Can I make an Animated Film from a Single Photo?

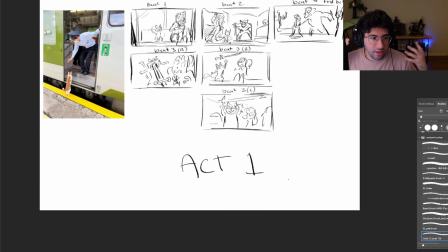[4:10]
And now she's like in it now. She's in this world. Where do we go from here, right?
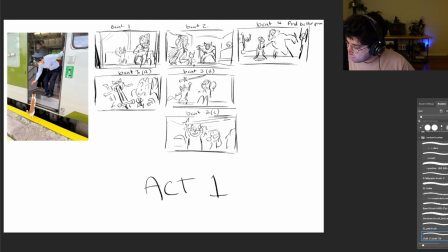[4:15]
And that's what I'm most unsure about.
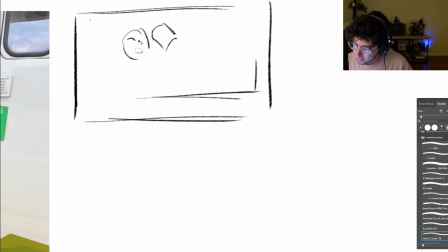[4:21]
And so begins Act 2. As with every good story, there's a nice little cooldown. So, I thought it would be nice to show her and the cat celebrating at a bar.
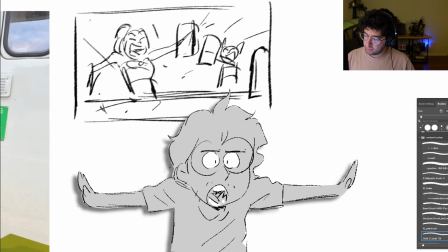[4:32]
Do not ask me how a high schooler and cat are drinking beers, I just thought it would look cool.
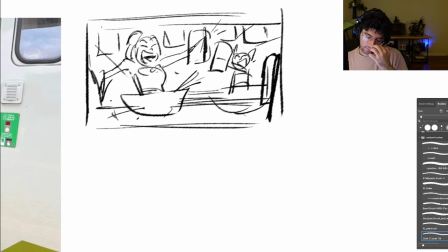[4:37]
And I also wanted to expand this world.
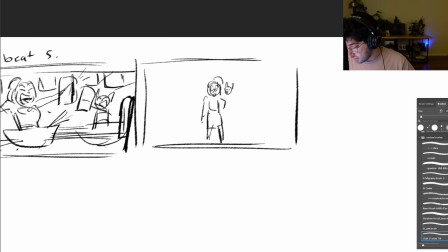[4:39]
So I added a beat of them exploring this cool new fantasy district with like potion sellers and magic shops.
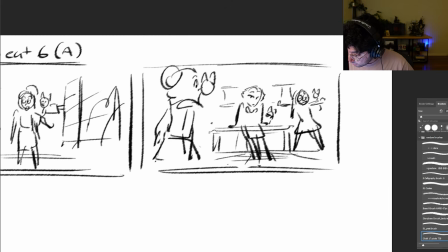[4:47]
And I threw some school friends at her that also somehow happen to be magical girls with cats.
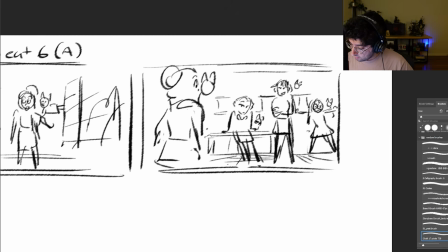[4:54]
I'll figure them out later, okay? We only have 4 more drawings, right?
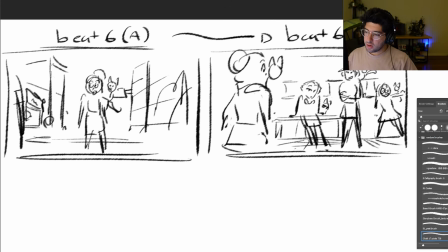[4:59]
4. So we have to do like maybe this like montage of them fighting and getting older.
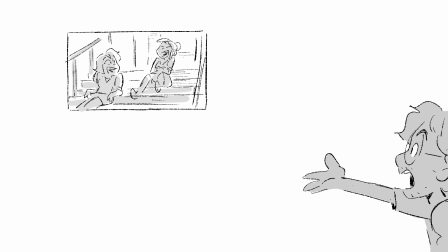[5:07]
Nope. I don't know why I said this. In a regular storyboard, you would show all the fun, cool interactions between her and these new characters.
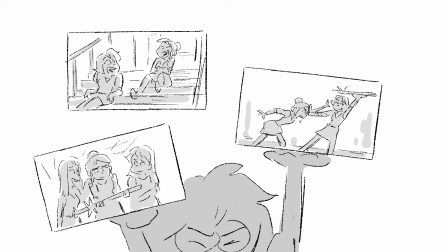[5:15]
And you would see a lot of charming little character moments and growing friendships. But I only have 10 drawings, so I'm sorry, for now, it will just be implied.
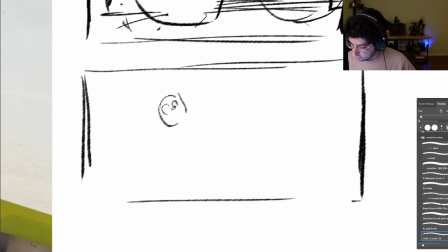[5:23]
Now for Act 3. I started with a beat of the cool, nonchalant girl saving our main character.
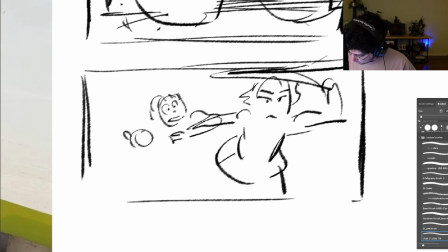[5:30]
I wanted to imply that they became friends along the way without using an extra drawing.
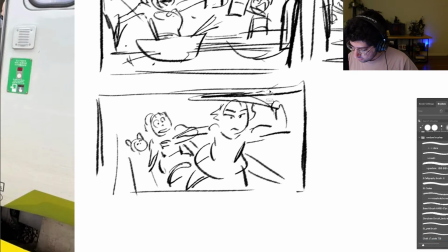[5:34]
And yes, I'll figure out all these designs later. Whoops, I think I skipped a step.
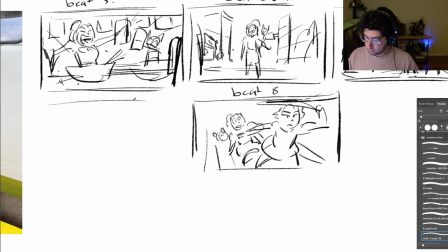[5:39]
I'll add one drawing of them charging in to fight the big demon army.
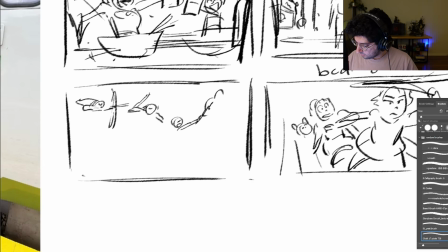[5:44]
Hopefully, this is enough to imply everything we need, that they became best friends, and now they're saving the world together.
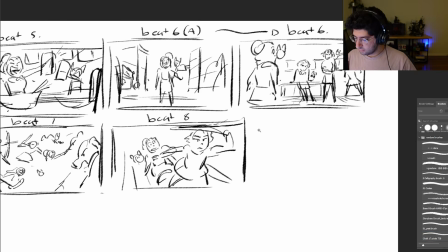[5:53]
Next, the big emotional low. We gotta have some heart, some stakes, some goddamn tension in the story.
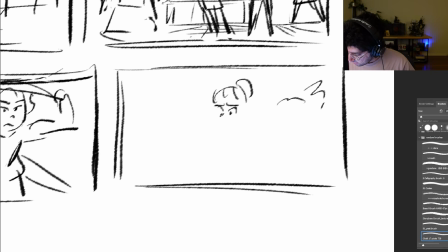[6:00]
So I added a beat of her cat hurt and unconscious, and her cradling him in her arms. This will depict her emotional low right before shit gets real. And next, we got the revenge beat.
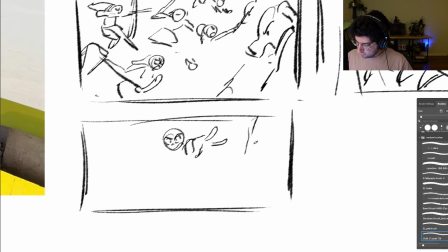[6:12]
Her powers awakening, and basically defeating the entire army in a single attack, as her friends watch in amazement, implying she has some kind of special ability and more powerful than they all thought.
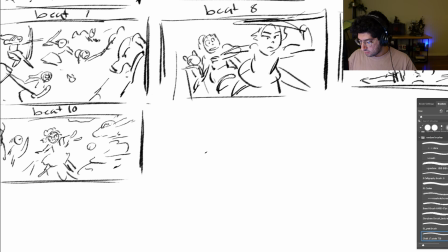[6:23]
And maybe her anger awakened this power deep. I don't know the lore, but something like that.
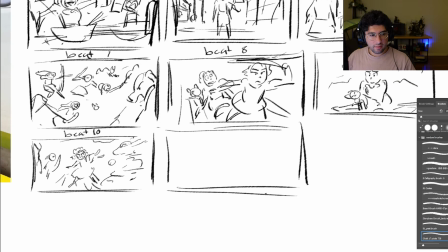[6:30]
And then, should we have the cat come alive, like back alive? Or should we just have like this shot, but her walking out alone?
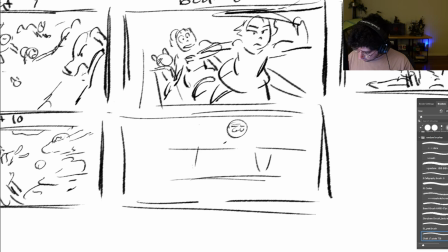[6:39]
Now the hard part. Is this story sad or is it happy?
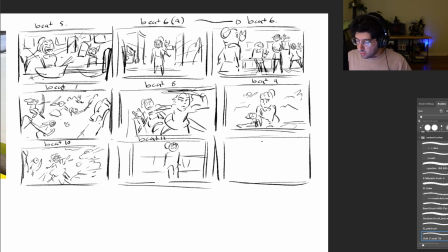[6:43]
Does the cat die or does it recover? So maybe at the end, it's like a fake out, like you think she's sad,
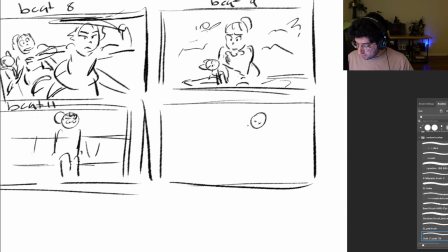[6:53]
and then she looks over and the cat walks up. However, I ultimately decided on saving the cat and keeping the ending brighter. Not every story needs to be sad, I opted on showing her sitting on the train alone in one shot,
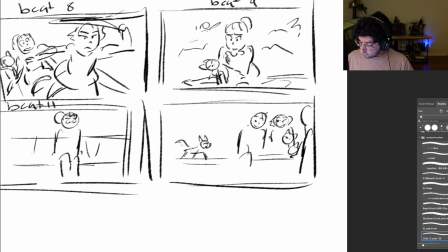[7:10]
then the next shot having all her friends enter, including her cat, who is now fully recovered.
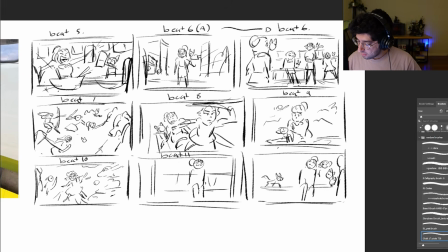[7:15]
And that concludes Act 3 and the planning stage, which obviously won't change at all.
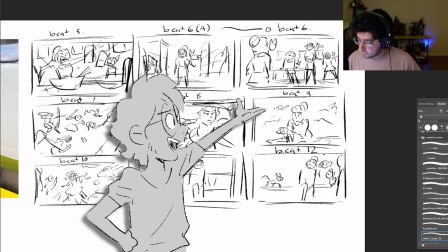[7:22]
Who would ever change their minds? This here, this is perfect.
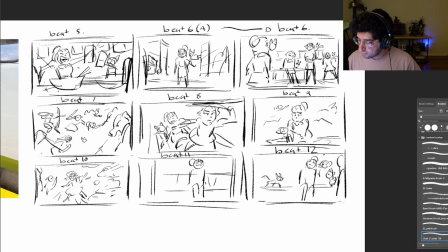[7:28]
And now for the most exciting step of all, scouring the internet for references.
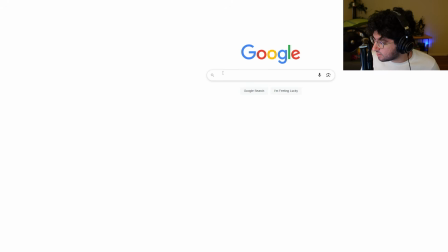[7:35]
Okay, I guess let's start searching some stuff. What do we need? We just need some references, right?
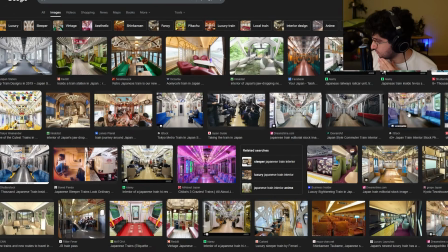[7:41]
Obviously, we need a train, first of all. I started scouring the internet for train interiors. I found a couple of good images, some useful stuff here and there.
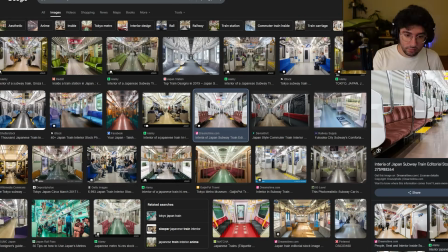[7:49]
I was really trying to find photos that captured a specific mood. I also tried to find some school outfits.
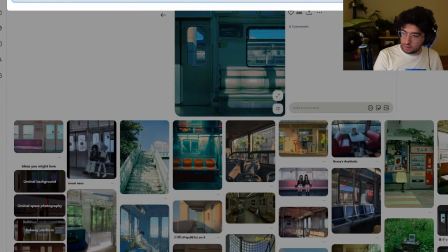[7:56]
Let's see.
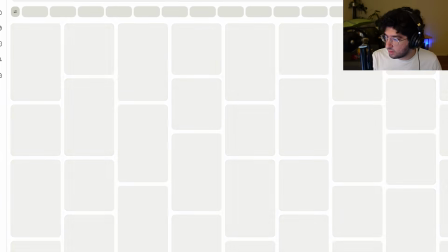[7:59]
Japanese high school uniform, because that's around the age group we want to go for the kids.
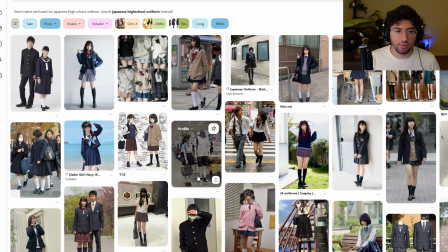[8:07]
What's real, I don't know which one of these is real. I feel like these are like costumes.
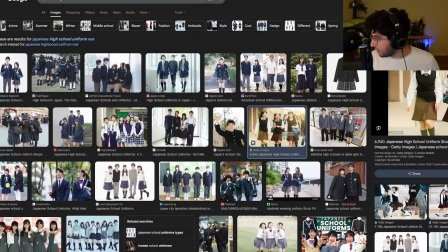[8:12]
I wouldn't mind a vest.